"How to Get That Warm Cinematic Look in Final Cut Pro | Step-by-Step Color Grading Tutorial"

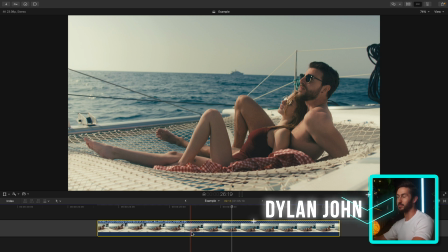0:10 I know you don't like long videos so I'm going to try and wrap this up as quick as possible and explain things as thoroughly as possible.
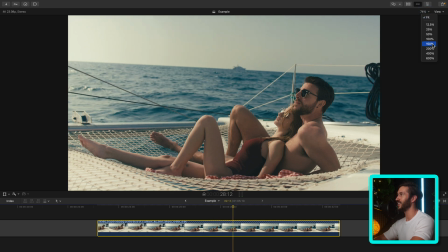0:17 So this clip is a shot from Motion Array and for some reason her shirt is missing some
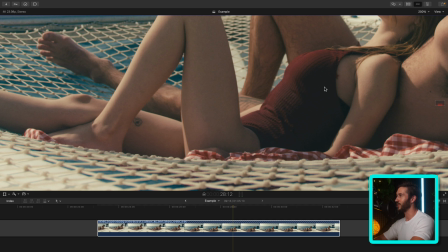0:22 details so if you're wondering later on what's going on down there it wasn't me I promise.
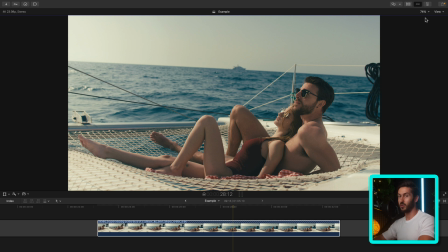0:27 So something you can use in Final Cut that's extremely useful if you don't know about it already is your comparison viewer and you can access that by pressing
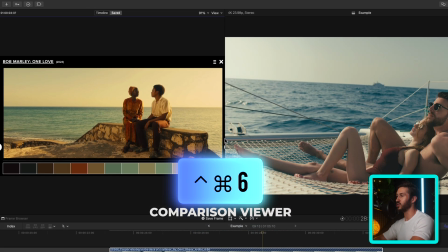0:35 control command and six this will bring up a side-by-side window so you can access different frames on your timeline so you can color
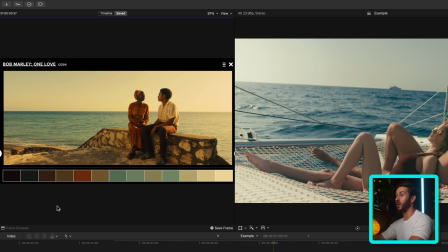0:44 correct or grade two frames to match them up well but you can also go ahead and add frames from different movies or different references
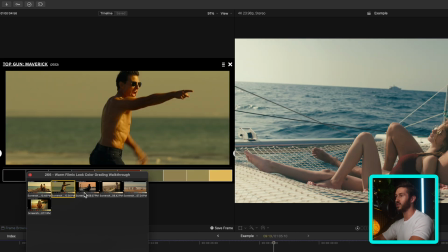0:52 in your frame browser just by hitting save frame and that way you can kind of get a better feel of how you want your color grade to look. So I have a bunch of different frames here from different movies and TV shows and we're going to kind of make a mishmash of these,
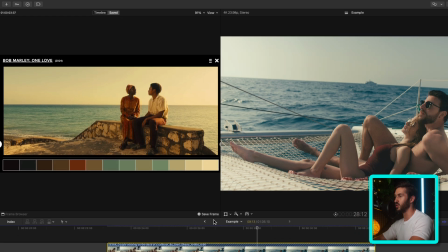1:08 perhaps something closer to this new frame from the Bob Marley movie.
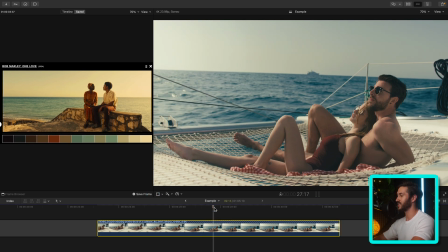1:13 And as you can see it's very warm, it's very inviting and we want something similar. So the first thing we're going to do is add our contrast and our saturation.
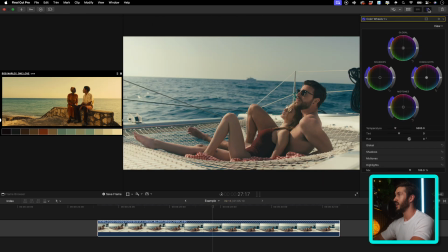1:21 We want our shot to pop a little bit more and in order to do that we need to add contrast. This is a very flat looking image.
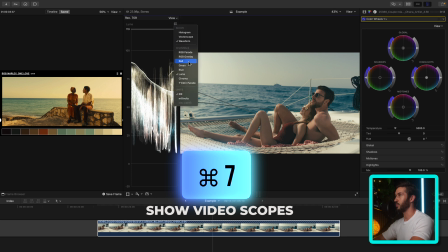1:28 So I'm also going to press Command 7 to bring up our video scopes and we're going to want to make sure that we have the Luma waveform up because this measures brightness.
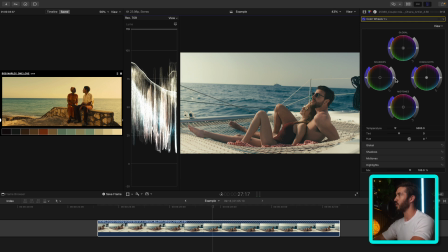1:37 Let's expand our dynamic range out so the difference between the very darkest point and the very brightest point by going to our shadows exposure slider so
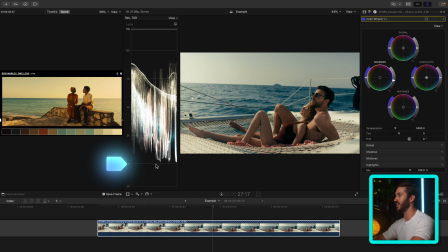1:46 this adjusts the brightness of our shadows and we'll bring it down closer to zero IRE but not below it because that erases detail in the very darkest parts of the shot and we don't want that. We want to keep as much detail as possible in this instance. It's not always bad to go below zero, but in this instance we don't want it.
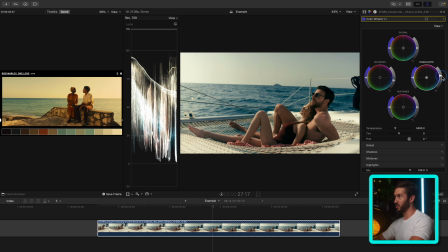2:05 As far as our highlights brightness or exposure, we don't really want to be pushing this up towards 100 because we want a filmic look. If you notice in a lot of films, the highlights sit closer to 75, 80 IRE, sometimes lower.
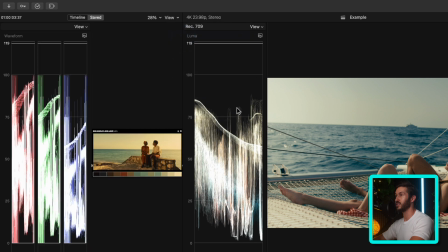2:18 We can even see that in our reference frame here. If we pull up our Luma waveform,
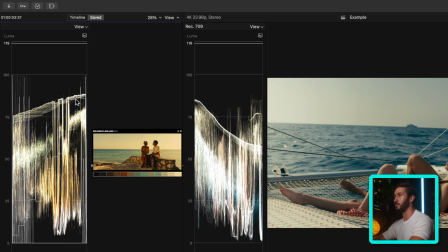2:24 it's kind of a shame because we do have some white around these edges and stuff, but if you pay attention to this, we have the very brightest part of the shot, which is right in this area, sitting at about 85-90. So let's go ahead and turn off the video scopes for this, and let's adjust that accordingly.
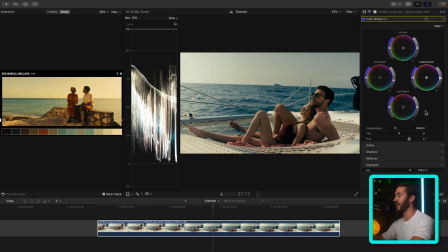2:42 Maybe something right about there, and then we can add more contrast in by adjusting our mid-tones.
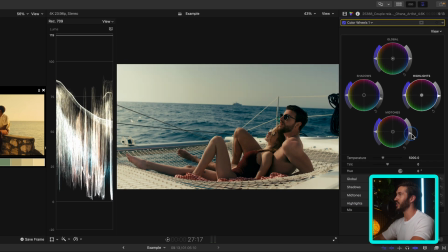2:47 So once you fine-tune in your highlights and shadows, you'll find that adjusting your mid-tones exposure slider does quite a lot for adding the contrast that you want. And now let's go ahead and take our global saturation slider, which affects the saturation or intensity of color in all of the image, and just boost this up.
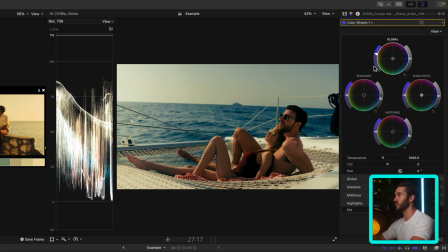3:06 We're going to be pulling back a little bit later on, but let's just crank it up for now. So with that out of the way, let's rename this. Let's call it Contrast and Sat. I'm so glad that we're able to do this in Final Cut renaming different corrections now it's long overdue let's add another color wheels and for this
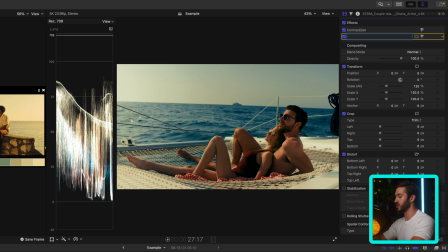3:23 instance we'll call it the whoops you can't double click there we'll call this the look adjustment now this is where we're gonna go ahead and start to
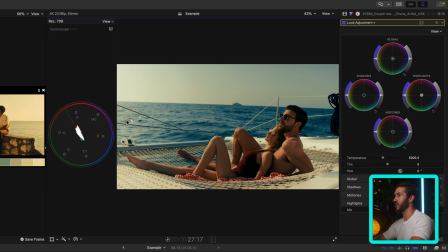3:32 create the look that we want I'm gonna bring up the vector scope which shows where our hues are lying in the shot as well as our saturation levels we're gonna start by going to our Highlights Hue slider which lets you push color from the color wheel into the highlights or the very brightest
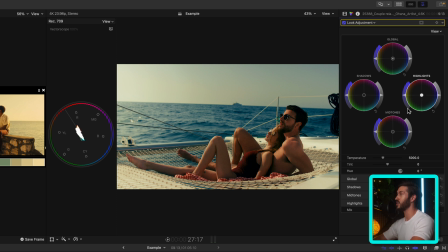3:49 parts of your shot. However, these wheels also affect each other gradually. And what I mean by that is by adjusting your highlights it also is going to affect your midtones a little bit and then your shadows a little bit less.
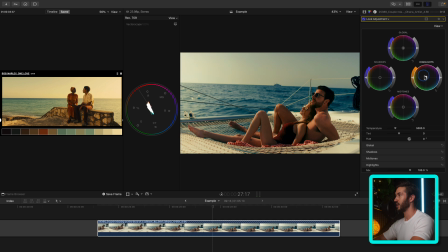4:02 So it's a gradual adjustment with these wheels. And we're really going to start pushing in some of that warm color. I know their skin is overly saturated and it looks gross now. Stick with me. We're going to adjust it in a second.
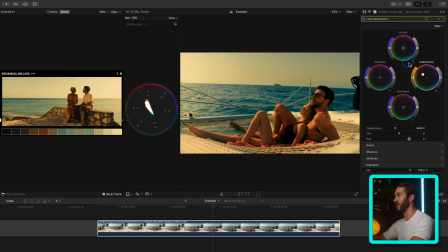4:16 I think something right about there looks pretty good. And something else that's useful you can do in your shots is pull in the opposite direction with your opposite color wheel.
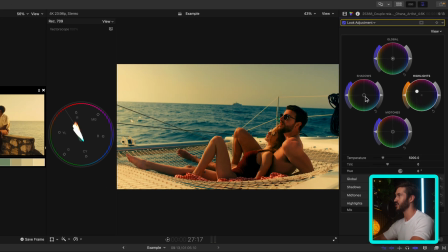4:27 So we were adjusting our highlights. So now let's adjust our shadows away from the orange. This is going to introduce some of this cyan into the very darkest parts of our image and create more color contrast because you have opposing colors
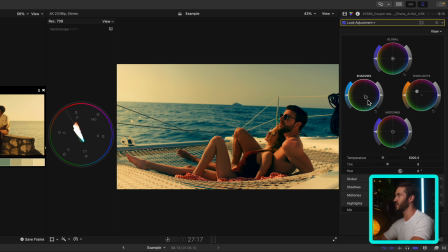4:40 orange and cyan but we're not going to push too much in this instance we want the shot to stay pretty warm we just want some slight color
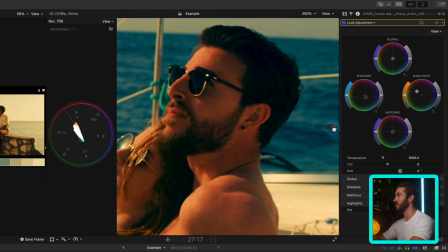4:49 contrast and if you're wondering what did that even do if we look at the very darkest parts of our image if i turn this off and then reset it just notice how it almost evens out his hair cools it off a bit yes we are pushing color into this into the very darkest
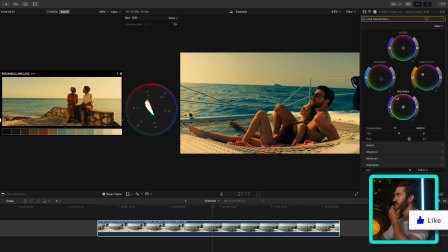5:04 parts of our shot but we will adjust that. And then I think we should play around with our midtones hue slider and maybe push some more warmth into our midtones. Now skin tones generally lie in the midtones so this is going to be affecting their
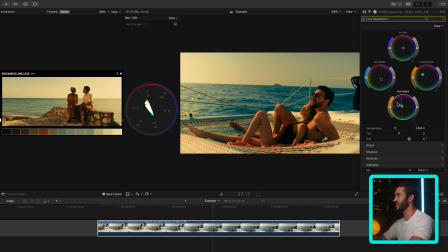5:19 skin but like I mentioned we will adjust how gross this looks in a second.
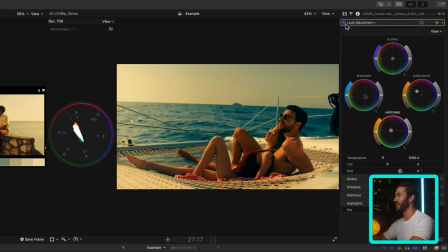5:25 We'll park this here for now. As far as a temp look this is a good starting point. Yes we do need to make some tweaks for sure. It's not perfect by any means. And so in order to do that, it's ideal to use your hue saturation curves.
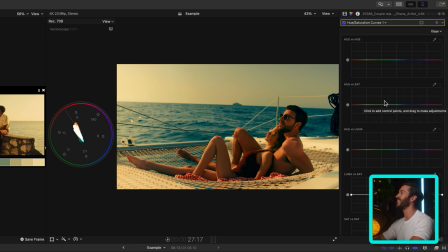5:39 These are a great way to tweak things in your shot on a very granular level. So let's start with our hue versus hue curve. This lets you change the color of whatever color you want. So in this instance, I'm using the picker to select the blue of the ocean, and I'm just going to switch it to be more cyan.
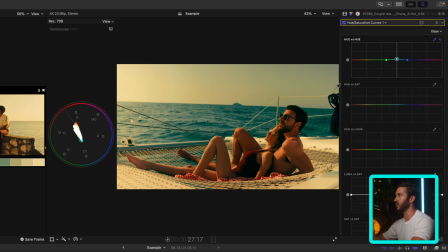5:59 That way it matches that complementary color look that we have going on with the orange of their skin and more of a pleasing cyan look to oppose it.
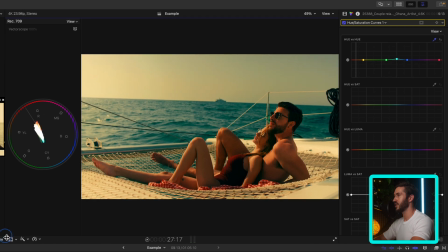6:09 Let me minimize this frame just a little bit so we have a bigger viewport here.
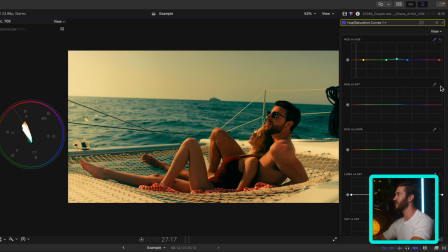6:15 We can just have that off to the side. Let's go to Hue vs Sat. This lets you adjust the intensity of color in whatever color you want. So in this instance I'm gonna select the blue and I just want to take out some of the blue. It's too distracting in this shot this of course is
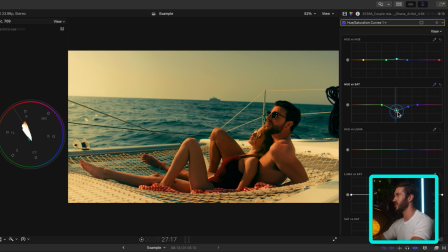6:31 up to you you can leave that in I just want something a little bit muted a little bit more muted at least and we're also going to do the same just for his their skin just pulling the orange down we don't want to do too much what we can do here is look at our vector scope and if I crop
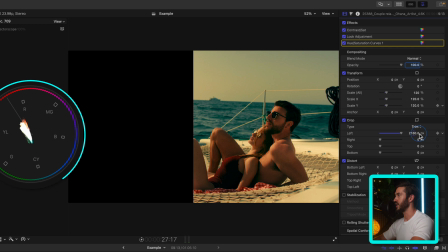6:51 into their skin ideally you want skin to be 10 to
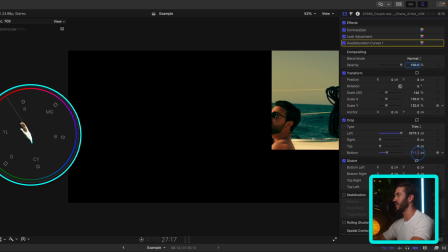6:55 40% of the skin tone line if you connect the yellow or red hue
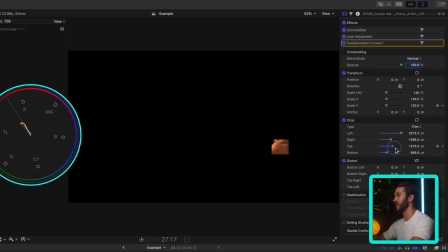7:00 and in this instance it looks like we are doing pretty well it's about 10 to it's about around 40 percent if you connect these two so we'll leave it here and let's just turn off
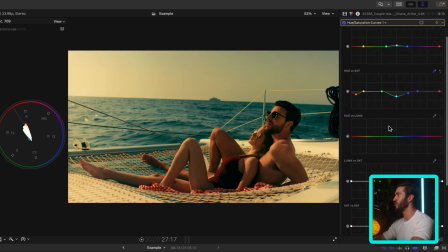7:13 the crop we can maybe use that just a little bit later let's head down to hue versus luma this adjusts the brightness of whatever color you want but you have to be careful with this curve because it will tear apart your image if I just really crank this I I guess it does a pretty good job, but you can see right around here,
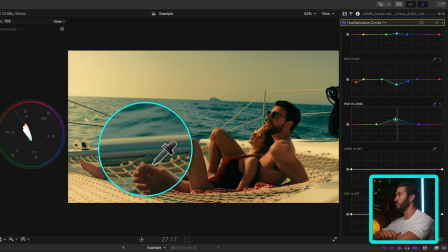7:28 we have our pixels starting to break a little bit, so let's not do too much, I just kind of wanted to pull down the exposure, actually maybe I'll even push it up, I thought darkening our C would look a little bit better, but brightening it up seems to do a better job.
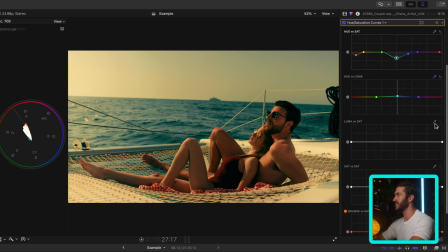7:45 And the last thing we're going to do in our HSL curves is go to our Luma vs Sat, this adjusts the intensity of color in different brightness values. So just by using our picker here and selecting his dark hair, you have the darkest parts of your shot to the left, the very brightest parts of your shot to the right.
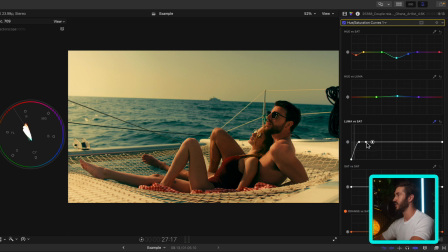8:02 And we can decrease the intensity of color or the saturation in those areas by dropping this down, just making a slight drop off. And if you want to see what that did, let me zoom in so we can see what we got going on here.
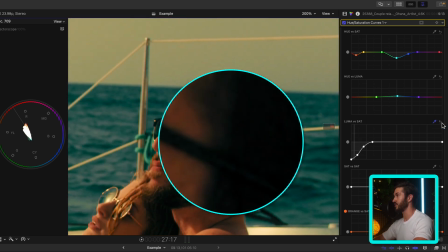8:17 So we have before, after. You see how that just cleans things up?